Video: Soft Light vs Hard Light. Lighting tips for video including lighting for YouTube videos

Having these two light sheets helps further soften the light as well as help spread out the light more evenly across the larger piece of diffusion. If the middle one wasn't there you would get an uneven spread and would likely get some hot spots in the middle. Also because both these soft boxes use two layers of diffusion a more powerful light is needed to still get a decent amount of output. The more diffusion material there is and the larger the area that the light is being spread over the more powerful your light needs to be.
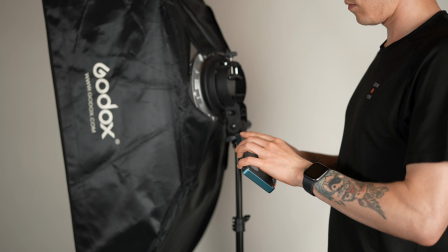277s
This is why you need something as large as the VL150 and why that small f7 doesn't work as well.
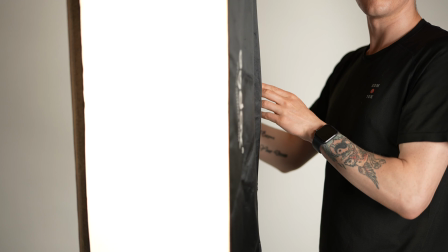283s
Although it does work, the light output is very minimal. So those are the lights I'll be testing. Leave a comment below indicating which light you think will be the softest and most appealing. And hit that like button if you guessed right. You can also hit it if you get it wrong though. So I'm going to show you the lights from what I think are the hardest moving to the softest.
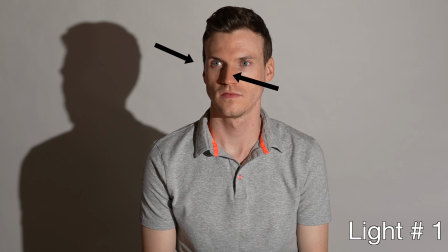300s
Here is light one. The shadows across my nose, right side of my face and neck are very defined, as is my shadow on the backdrop.
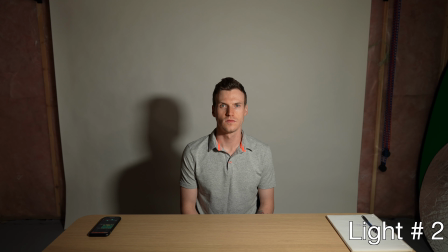308s
Here is light 2.
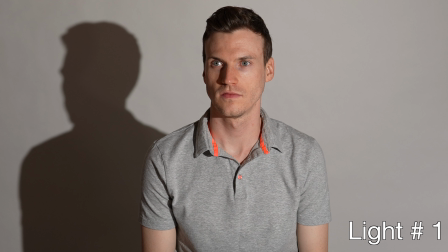309s
The shadows across my nose and neck are still quite defined, but comparing it to the previous one, you can see it's starting to blur, including my silhouette on the backdrop.
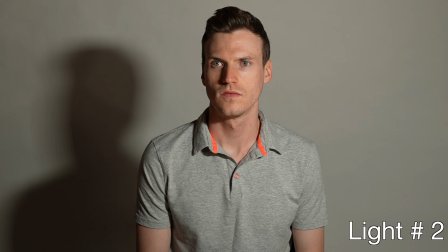318s
However, I think the shadow on the right side of my face is much darker than in the first light, which is interesting because I will say this, this light source is larger in surface area than the first.
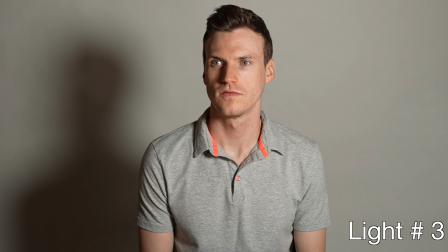328s
Light 3 further blurs that defined shadow highlight transition across my neck and slightly softens the nose shadow, although not by much.
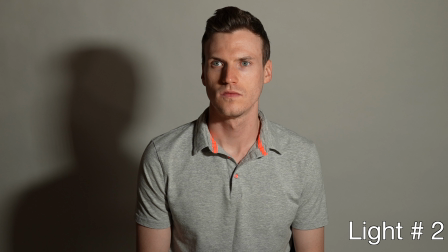336s
I would say though that the right side of my face is no longer as dark and the silhouette further loses its form. Here are the three in a quick burst which really helps to see the softening occur. Before we go to light 4, I want to mention that I tried my very best to expose each light to the same output, but I wasn't perfect.
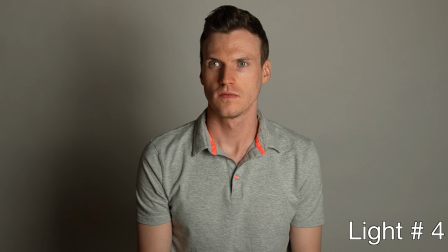353s
The next one I'd say is quite a noticeable jump. A major drop in the definition of the shadow on my nose, neck, and backdrop shadow, but the right side of my face is a little darker, as well as is my hair. However, this could be me underexposing the output by mistake.
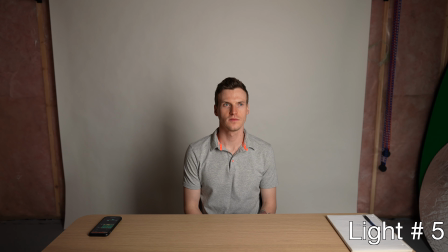370s
Here it is compared again to the other three before it. Light 5 is back to not being super dark and I think the shadows on my neck and face are quite similar,
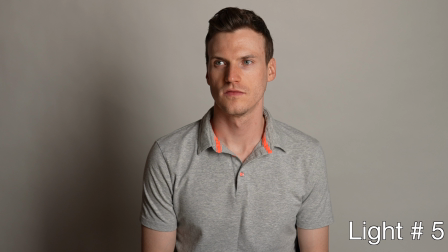379s
but the color looks better and the silhouette continues to become less extreme.
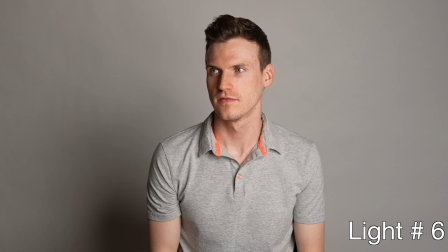383s
Light 6 is another exposure mistake, but just my luck, it's because I overexposed the output. I also couldn't get a freeze frame of me in a similar position to the other comparisons. This was the closest one. Although I am looking at the camera, I would say the angle of my face is roughly the same as the previous ones,
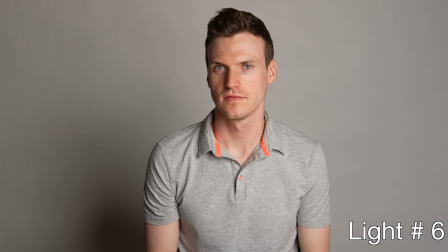399s
and the highlight shadow shift across my face seems to be similar to the light before. I think I would say this one wraps around my face a little better though, and the shadow side of my face looks a little brighter.
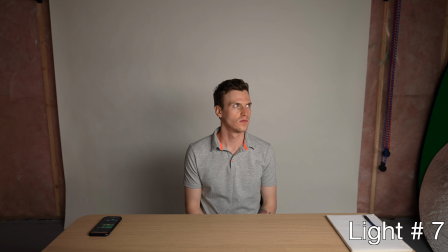409s
There is very little left of the backdrop as well. And finally the last light, number 7. What I would say is the most even lighting setup.
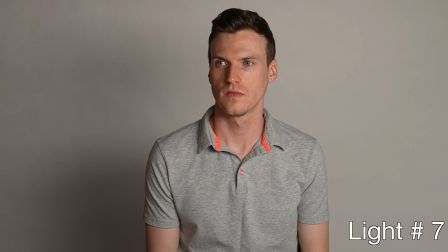416s
The highlights aren't as hot as the one before it and I find the shift from highlight to shadow the most gradual,
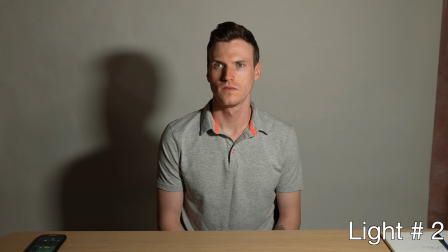422s
with the least visible shadow on the backdrop, but now with a little more definition in the shadow on my neck. Looking at this one now, I'm really kicking myself for messing up the exposure from light 6 because I think it's harder to really judge which one is softer.
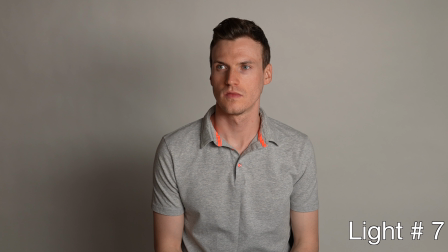436s
But going back and forth, I would say the shadow on the right side of my face stays the same for both while the highlight on number 6 is much brighter so overall it's not as even.
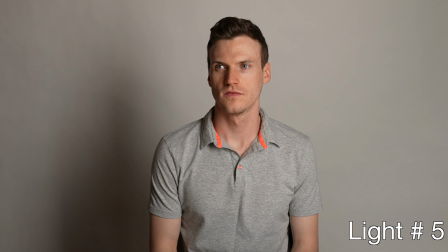446s
Here is all the lights 7 to 1, 1 to 7 and this set of still frames with me facing the camera. Once again if you want to make this fun see if you can guess all of them right below in the comments. Starting with number 1 is the strongest light I own, the VL150.
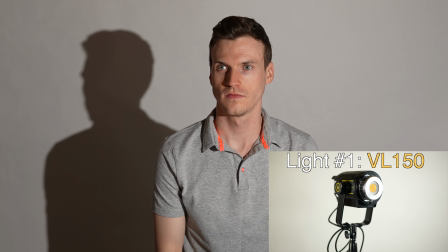462s
It's actually quite interesting because it's definitely the smallest light source on this list creating the most defined shadow across my nose,
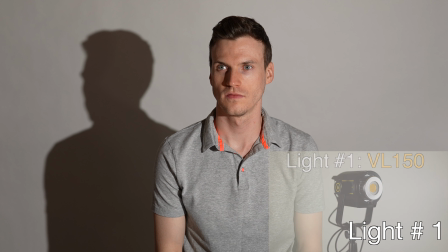469s
neck, and silhouette, but when comparing it to light 2 and 3 directly,
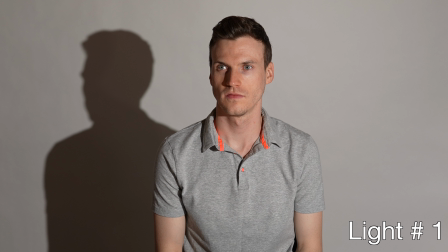473s
I feel as though the highlight across my face isn't as bright, and the shadow on the right side of my face is brighter. Light 2 and 3 seem to be a little brighter in the highlights, and much darker in the shadows. I want to say it's just because it's the big light, just having more output, so it's able to brighten up the shadow, but then I would also assume for the highlights to be brighter, but they're not. The highlights are darker, and the shadow is brighter.